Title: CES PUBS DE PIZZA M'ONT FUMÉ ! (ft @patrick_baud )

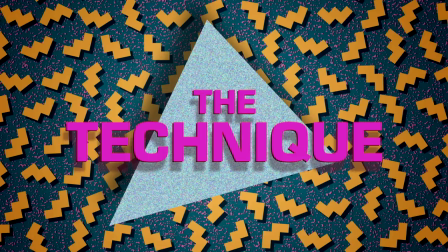4:11 Elle doit s'envoler, tourner, vriller. On la veut légère et croustillante, colorée et amusante. Alors que c'est gras, c'est très gras. Aujourd'hui, on va apprendre à faire une pizza, et pas n'importe laquelle, une Zegema Pizza. Pour ceux qui savent pas ce que c'est, allez voir Nexus 6. Yeah! Waouh, mais tu n'es pas du tout un léopard. Eh non. On va commencer par prendre une pizza surgelée.
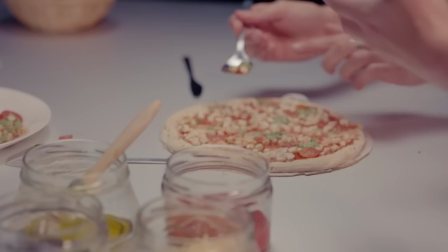4:32 Ah. C'est chirurgical. Les grosses tomates, on les enlève, ainsi que tout ce qui est un peu vert et bizarre.
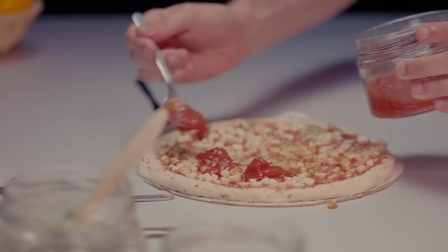4:37 Je vais te donner une petite cuillère. Surtout, ne creuse pas trop, parce qu'il faut pas faire de trous à l'intérieur de la pizza. Ouais. Vas-y, rajoute un peu de sauce tomate, je t'en prie. Étale-le bien, hein. Mm-hmm. Surtout au milieu, hein. On va mettre un tout petit peu d'huile sur la croûte. C'est pour avoir un petit côté doré, un peu croustillant. Vas-y, je t'en prie.
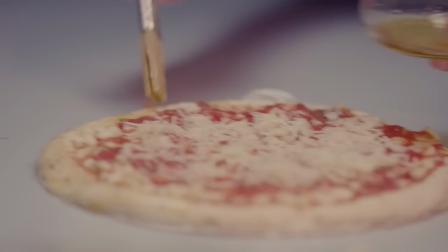4:52 C'est parti. Sur les côtés, hein. Les côtés de quoi? Du cercle. De la pâte.
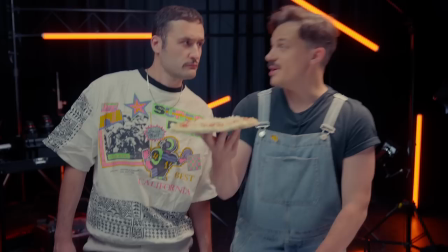4:56 Ouais. Oh putain. Tu fais ça bien, c'est beau. Merci. On enfourne tout ça à 180 degrés. au four.
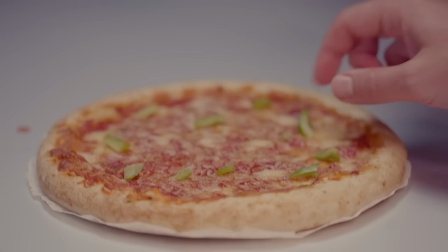5:02 Bien, ça fait 10 minutes que la pizza chauffe. Voilà, merci beaucoup. Nous allons agrémenter cette pizza. Poivron, il est déjà prédécoupé, je t'en prie. Il faut faire quelque chose d'assez esthétique, hein. Tu vois, on a chauffé la pizza, mais on n'a pas chauffé les poivrons, parce que le poivron doit rester gorgé d'eau, bien solide, tu vois. Visuellement, c'est beaucoup plus beau, ça fait frais, quoi. Quelques olives, elles sont prédécoupées en petites rondelles. Le salami. Je ne sais pas siffler. Je mets du fromage un peu en dessous, qu'on voit bien le salami qui s'affiche bien sur la pizza et qu'on ait des petites coulures de fromage à gauche à droite.
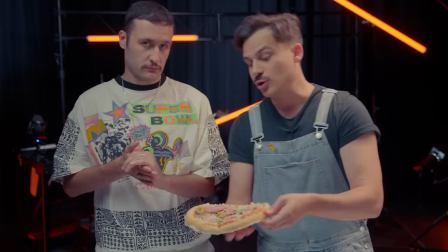5:31 Mais que le fromage ne soit pas par-dessus, tu vois. Il faut que les salamis restent visibles. Ok, Pedro, je crois que c'est pas mal, regarde. Elle est appétissante. Ouais, je trouve aussi. Maintenant, badigeonné d'huile, encore une fois, l'intégralité de la pizza. C'est très gras. Faut que ça brille, faut que ça croustille, je t'en prie. Je crois que je suis un expert dans ce domaine. Bon, du coup, j'en mets partout.
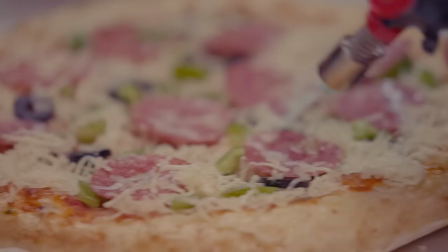5:47 Ah non, par touche. Juste là, sur les rebords. On va finir la cuisson de la pizza. Alors, elle va pas repasser au four du tout.
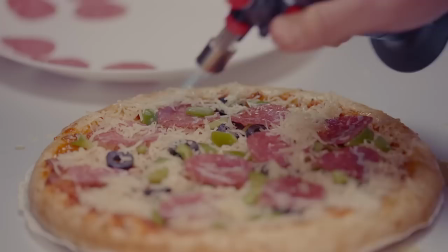5:52 Là, ce qu'on va faire, c'est essayer de faire fondre ce qui reste. De façon à garder le maximum de fraîcheur de la pizza. Tu vois, et que ça fasse pas un truc tout écrasé ou tout noir ou je ne sais quoi. Bon, et bien voilà, notre Zegema Pizza.
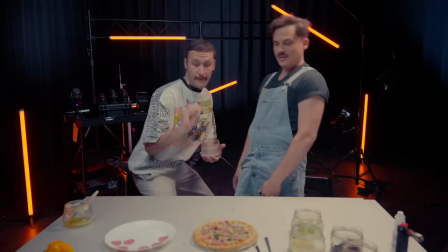6:04 Il ne reste plus qu'une seule touche et paillettes d'astéroïdes. Très dur à trouver à notre époque, mais c'est ça qui lui donne toute sa saveur.
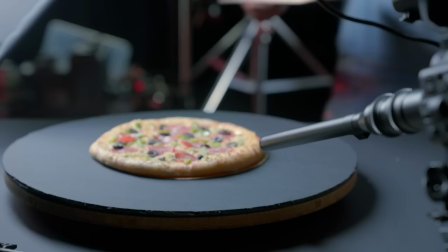6:11 Oh oh, bien vu. Et c'est parti, prenez un plateau à fromage tournoyant, tamisez un maximum votre décor pour obtenir un contraste élevé et bien voir la pizza.
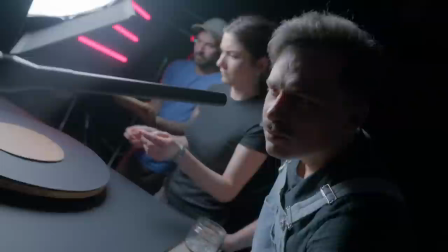6:19 Utilisez un objectif macro qui a la particularité de vous permettre de capter des images en très gros plan.
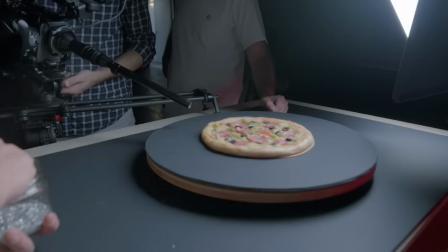6:24 C'est très utile lorsque vous voulez filmer des insectes, genre des petites fourmis.
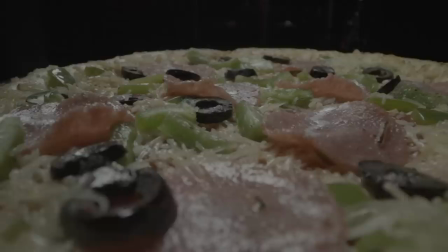6:28 Calez-vous de façon à ne pas voir le subterfuge du plateau qui tourne, faites tourner, shootez, la magie opère.
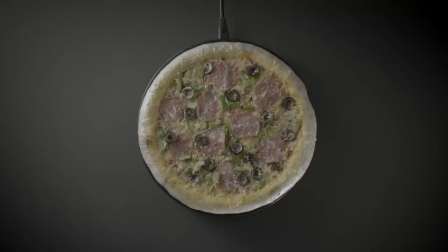6:35 L'étalonnage qui va bien.
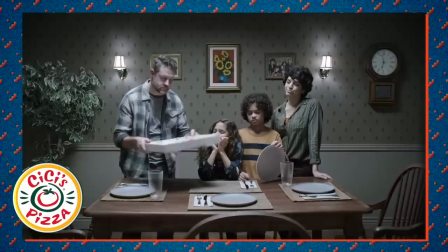6:40 Tenter un top shot aussi, mais je vous en parlerai dans une autre vidéo. Après Pizza Hut, c'est comme qui dirait l'explosion des chaînes de restauration dédiées à la pizza.
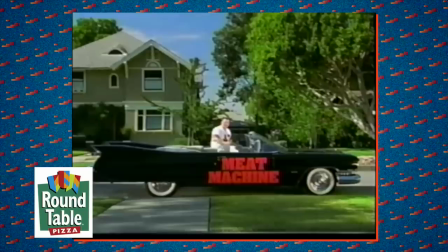6:47 Avec son lot de surprises visuelles. Sissi's Pizza et leur décor évolutif en plan séquence, Round Table et la boîte à gants qui sert des pizzas fumantes.
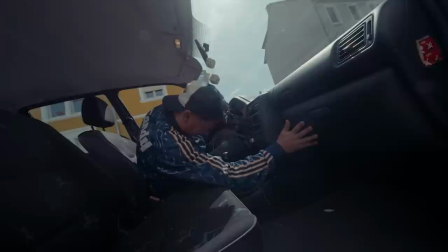6:58 Tasty.
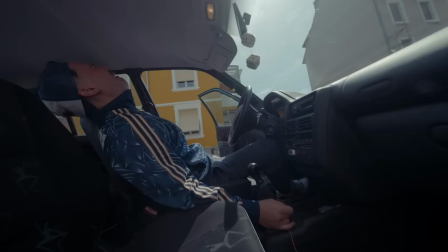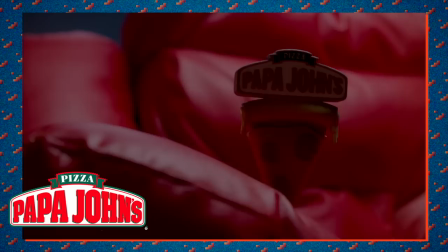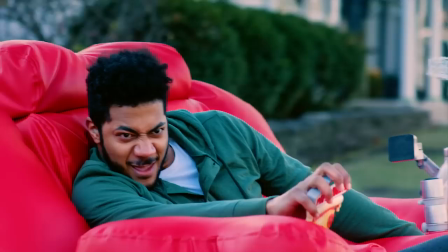7:13 Papa John's et son fauteuil No Life des enfers.
A 1.5 horsepower motor.
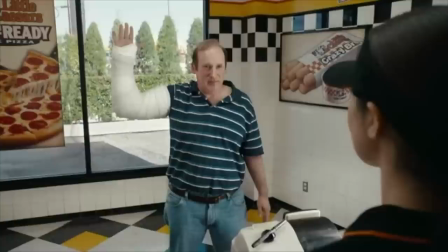7:19 Win this Papa John's.
Et la meilleure pour la fin.
One hot and ready pizza, $5.
Voilà la recette d'une bonne pub sans dialogue et donc internationale. Vous riez, et pendant que vous riez, vous plissez les yeux.
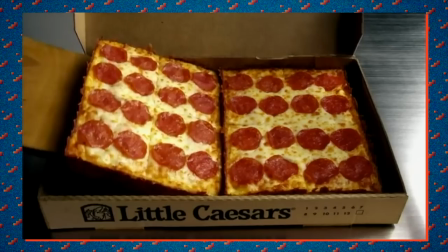7:33 C'est là qu'un cut se glisse, vous déplissez les yeux. Produit, marque et prix défiant la concurrence, vous ne faites plus qu'un avec la pub et l'affaire est dans le sac.
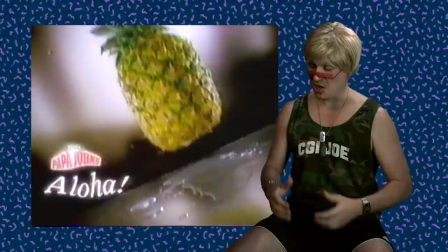7:40 La cuisine italienne, c'est avant tout l'art du produit brut. Le soleil, la terre, l'huile, les légumes, le fromage. L'ananas. Pas de CGI, on a dit. Bon, celle-là, elle était facile. L'artisanat lui-même se trouve au cœur de la gastronomie italienne et du produit brut. Par exemple, mozzare, d'où vient le mot mozzarella, signifie couper avec les mains.
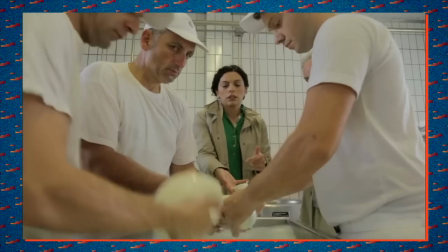7:58 C'est ce qui donne sa forme toute particulière à cette boule de fromage caractéristique. Et l'artisanat en pizza, c'est clairement la ligne éditoriale qu'on retrouve à toutes les sauces. Alors qu'aucun ingrédient n'a vu la lumière du jour et que la tradition italienne est souvent violée au travers de ses propres codes.
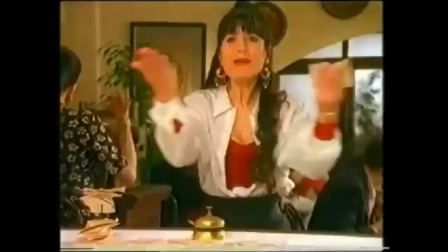8:12 Et puis, c'est très gras. Une jeune femme italienne qui hurle en pinçant des doigts. Le doublage de Luigi, italo-français hasardeux.